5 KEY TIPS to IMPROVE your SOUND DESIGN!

This video was made possible by Audio Design Desk. I assume you would like to create better and more engaging videos, right? The five tips in this video will help you to do just that by teaching you some tips to create better sound design.
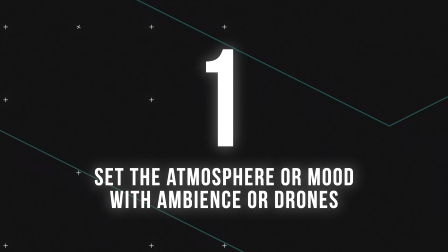Tip number one is to set the atmosphere or the mood of your video with ambient sound effects or drones.
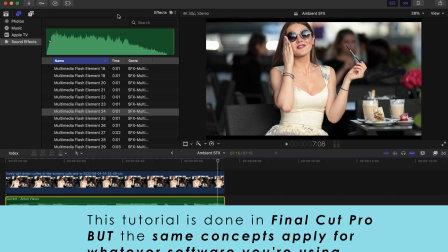These are layers of sound that are essentially background noise, but they are so crucial to filling out your sound environment and sucking your viewer into each shot.
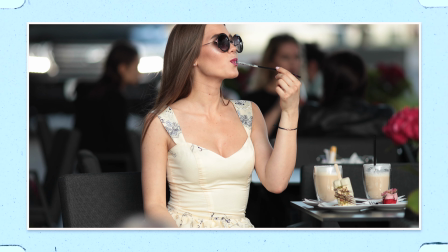So take this shot of this girl getting intimate with her straw, at this outdoor coffee shop. When looking at this shot, what ambient noises would we hear if we were actually there?
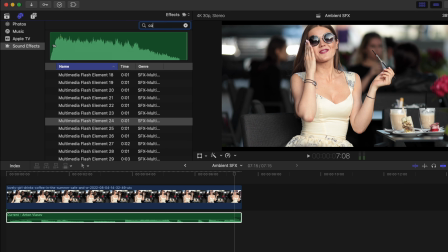We'd most likely hear other people around chatting, so let's use this coffee shop ambient sound effect.
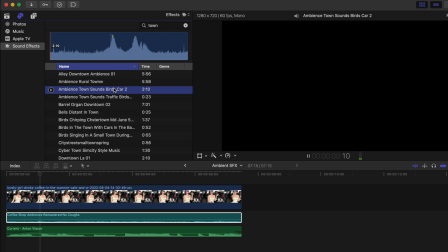We'd maybe hear some birds and wind, since it looks to be outside. And we could even put a traffic sound effect in.
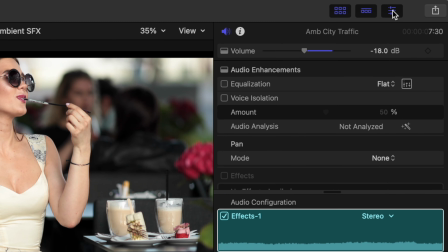We'll set it at a low volume and maybe change the pan mode so it sounds like the sound is to the right of the viewer or camera and is in the distance.
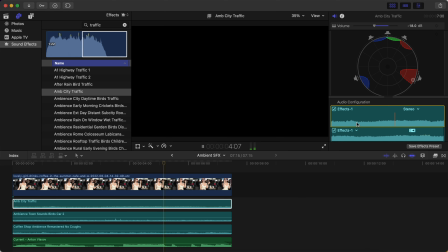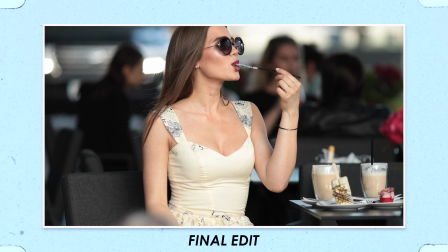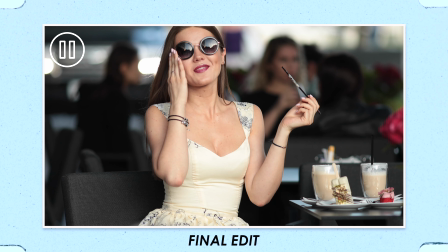So with just a few sound effects, we created a whole realistic sounding environment for this shot.
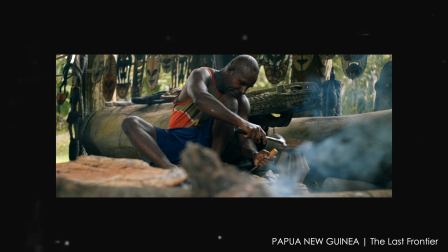Even if you create travel videos and you record audio and camera, you might find it helpful to add a bit of ambient sound effects to help suck your viewer into the video more.
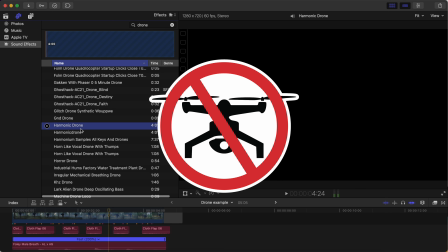The other background layer you can add to your sound design are drones. Drones are usually monotone sound effects, mainly used to create suspense and emotion.
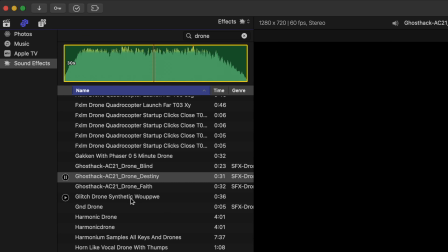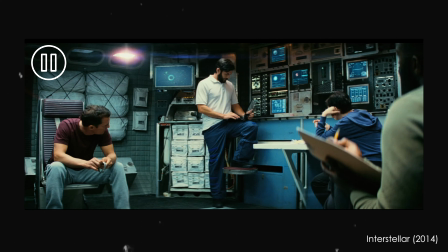You'll hear this all the time in the background of movies.
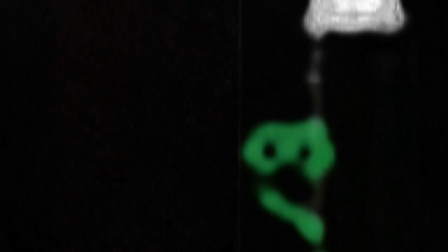So listen to this shot.
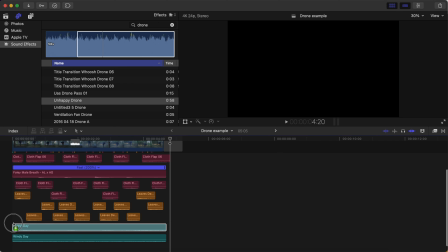Now here it is with a drone layer underneath.
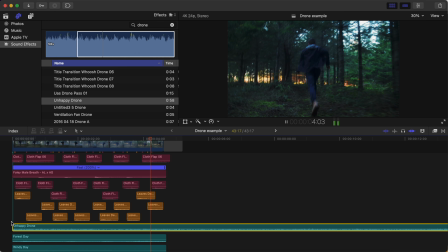It is a pretty big difference in creating a dread sort of feeling, huh? So give this a shot in your next video. Fill your environment by adding ambient sound effects and create some mood by including some drone sound effects.
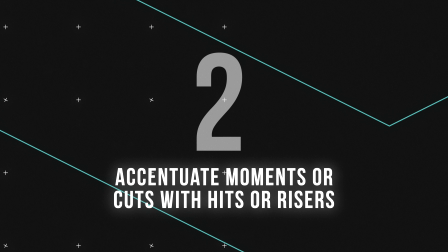Tip number two is to accentuate moments or cuts in your video with hits and risers.
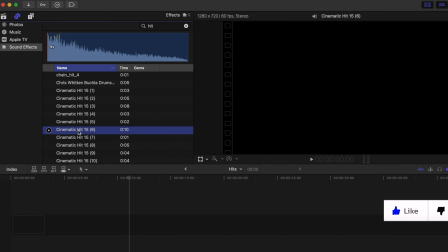A hit is usually a quick impact sound that we can use to create immediate emphasis on a specific moment.
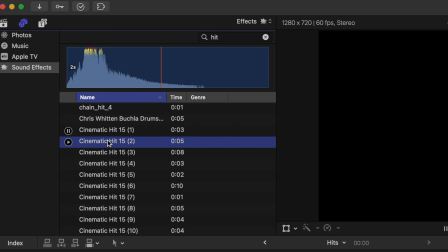Hits are most notably heard in scary movies when a jump scare happens.
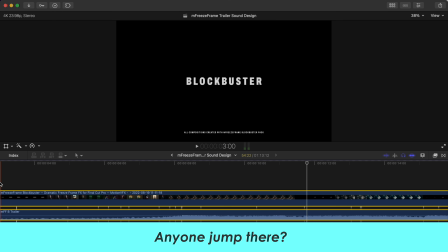But they can also be used to help highlight a shot change and to make a shot more pronounced and important.
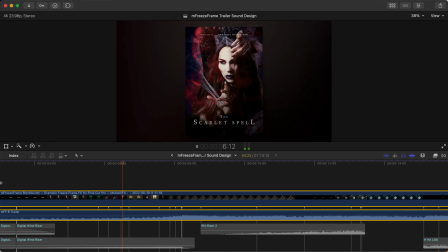In this example, our music is building to this moment,
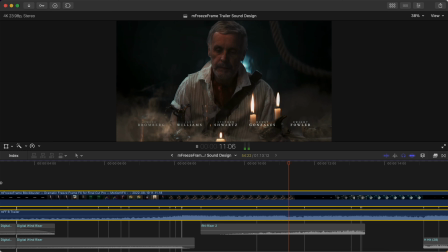which is where the rest of the orchestra comes in and where a longer shot has been placed to pair with that change in music.
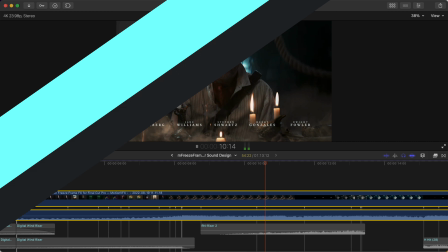It sounds like there's a hit already built into the music, but notice the difference it makes when you layer a few variations of hits at the right moment.
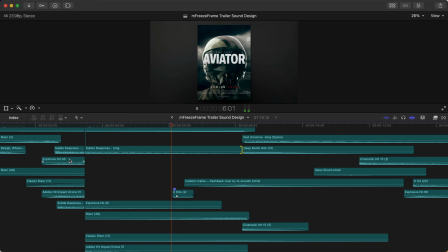Our sound design sounds even more full and complete when we add in some risers.
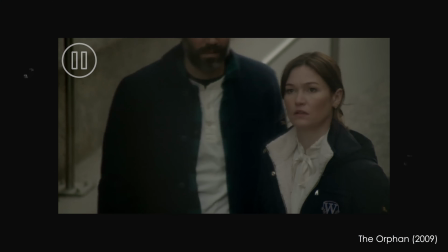Risers are sounds that rise in picture volume over time and help to create tension.
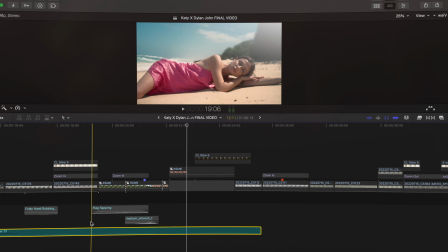And it doesn't always have to be scary tension like you'd assume. Even in the video portrait I posted on my channel recently,
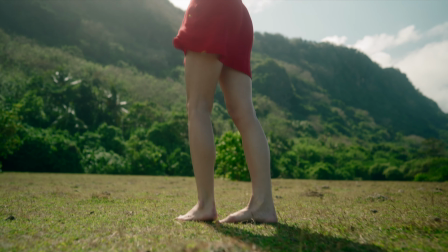I added a riser to build into the moment when the music drops and the longer close-up shot of the model was shown.
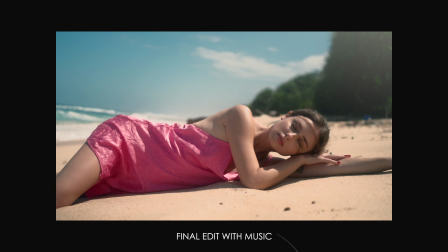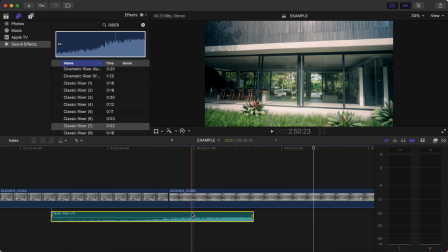Something I'd suggest is placing a riser and having the end of the rising sound be right at the next shot or at the moment in your clip that you'd like to emphasize.
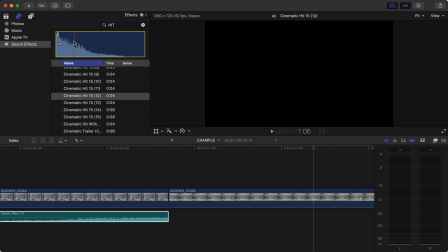Then you can highlight that important moment even more by adding a hit sound effect right where the riser sound drops off. I get it, sound design can seem tedious and time consuming, but it does not have to be that way.